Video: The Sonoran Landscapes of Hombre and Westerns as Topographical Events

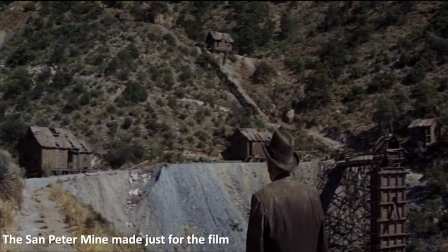[12:27]
Slow progress due to rugged terrain noted around Sanpete Mine and Gunsight Pass. And slow progress when a horse fell from a steep hillside.
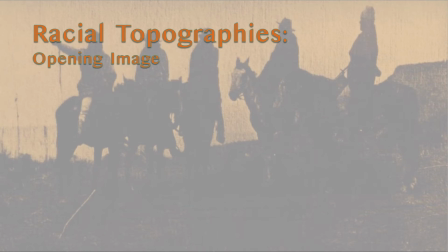[12:42]
Racial topographies.
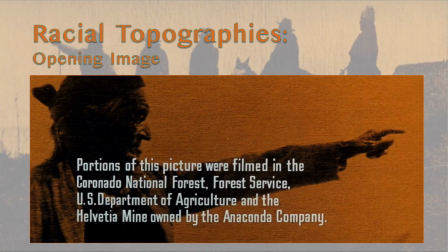[12:46]
Ombre begins with a series of still photos of Native Americans while the credits roll and somber music imbues the background.
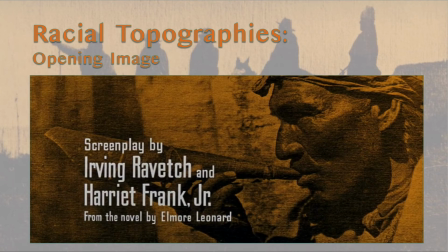[12:54]
These image facts validate the appropriation of race, ethnicity, and identity onto the opening image,
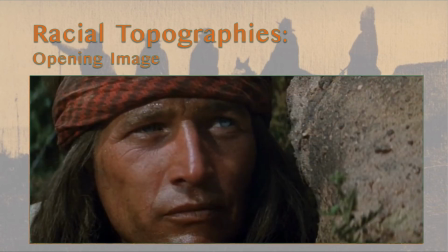[13:01]
a close-up of Paul Newman's face with long brown hair, tanned, dirty, deep blue eyes, and wearing a headband. Neil Diamond, the director of Real Engine, notes that the headbands were useful props to hold on the wigs for white actors.
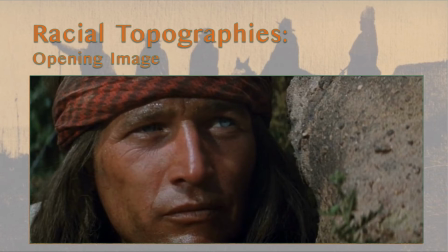[13:20]
Only in the opening scene of the film are we shown Native Americans who never speak, but are shown as associated with John Russell. This thin appropriation of racial identity onto our lead white male actor is supposed
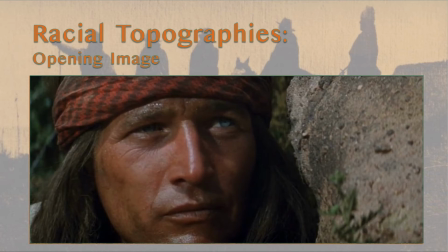[13:35]
to frame our suspension of disbelief and makes the association of Russell as a Chiricahua.
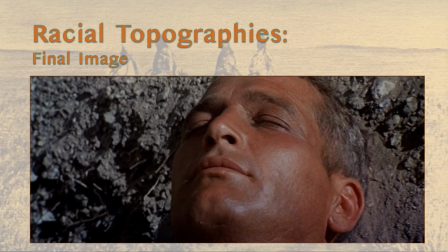[13:43]
The racial appropriation is reinforced in the film's closing image, a close-up of Paul Newman's face, this time with short hair and a light face. A montage scene dissolves the face
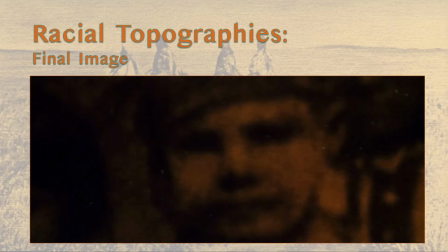[13:59]
onto that of a young white male child with other Native American children.
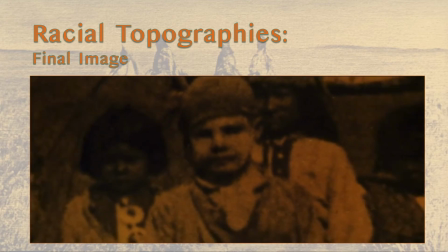[14:04]
The process of naturalizing power and racial
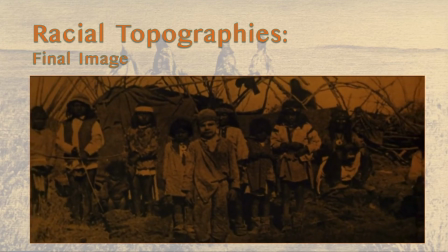[14:08]
relations with the landscape creates a topographical imaginary that provides the architectonics for this Western.
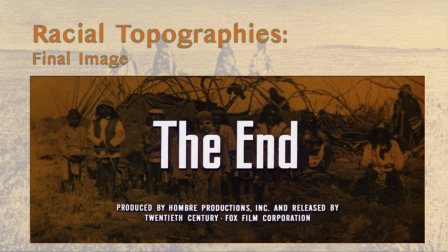[14:15]
Joshua Nelson of the Cherokee Nation and professor at the University of Oklahoma refers to this trope as Indian, only better, which grants the lead character the favorable aspects of Indianness while maintaining his hegemonic role under the Hollywood gaze as both white and male.
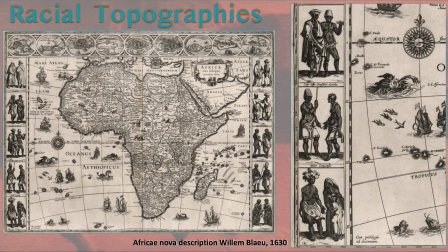[14:37]
The topographies of race have a long history in colonialism and geographic representations. In many atlases, racial profiling is a means to represent and characterize the people in regional topographies and literally acts to frame the larger colonial cartographic enterprise.
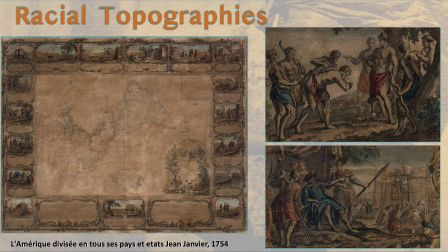[15:01]
The racial profiles not only frame the science of geography, the map, but also naturalize the gaze as both white and male. Within the vignettes, the power of the colonial white male enterprise is central to the endeavor,
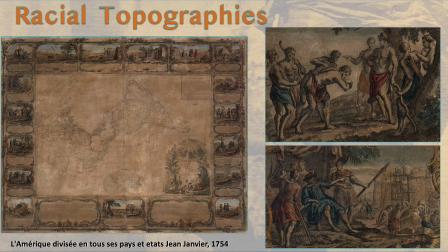[15:18]
which is reinforced by subordinating the other or making the other a spectacle of the gaze.
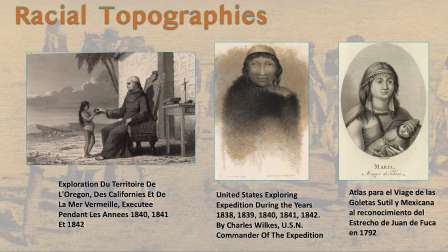[15:28]
Topographical surveys like John Wesley Powell's shown earlier are the events through which these racial topographies are created. These cartographic expeditions are often conducted by the military, and people are categorized in the same way that plants, animals, and other resources are.
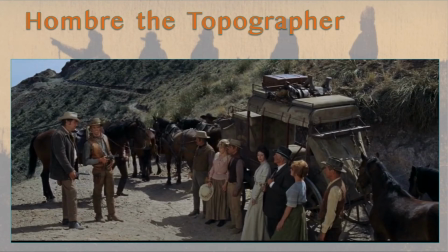[15:51]
Hombre, the topographer. As in many Westerns, the main character acts as the expert regional topographer. It is made apparent to the viewer that Russell's skills come from being raised as a Chiricahua.
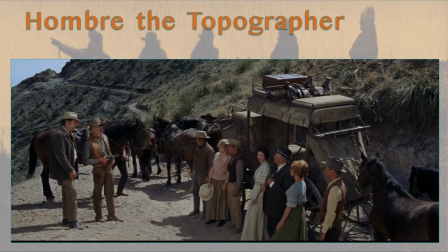[16:05]
This background gives him both the ability to harness the power of the landscape, while his whiteness gives him the ability to command others.
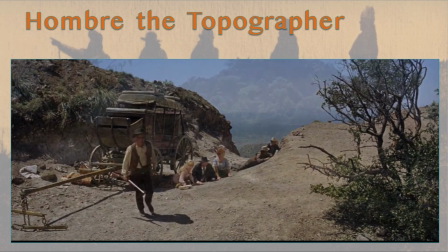[16:14]
After the stagecoach robbery, Russell and the others are left to fend for themselves in the wilderness.
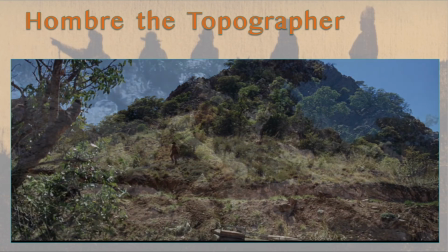[16:20]
Russell acts fast by scampering up the side of a steep slope while the others race to catch up.
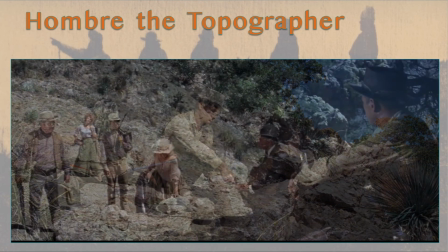[16:27]
Once safe, Russell's first act is to remove his boots and put on his moccasins.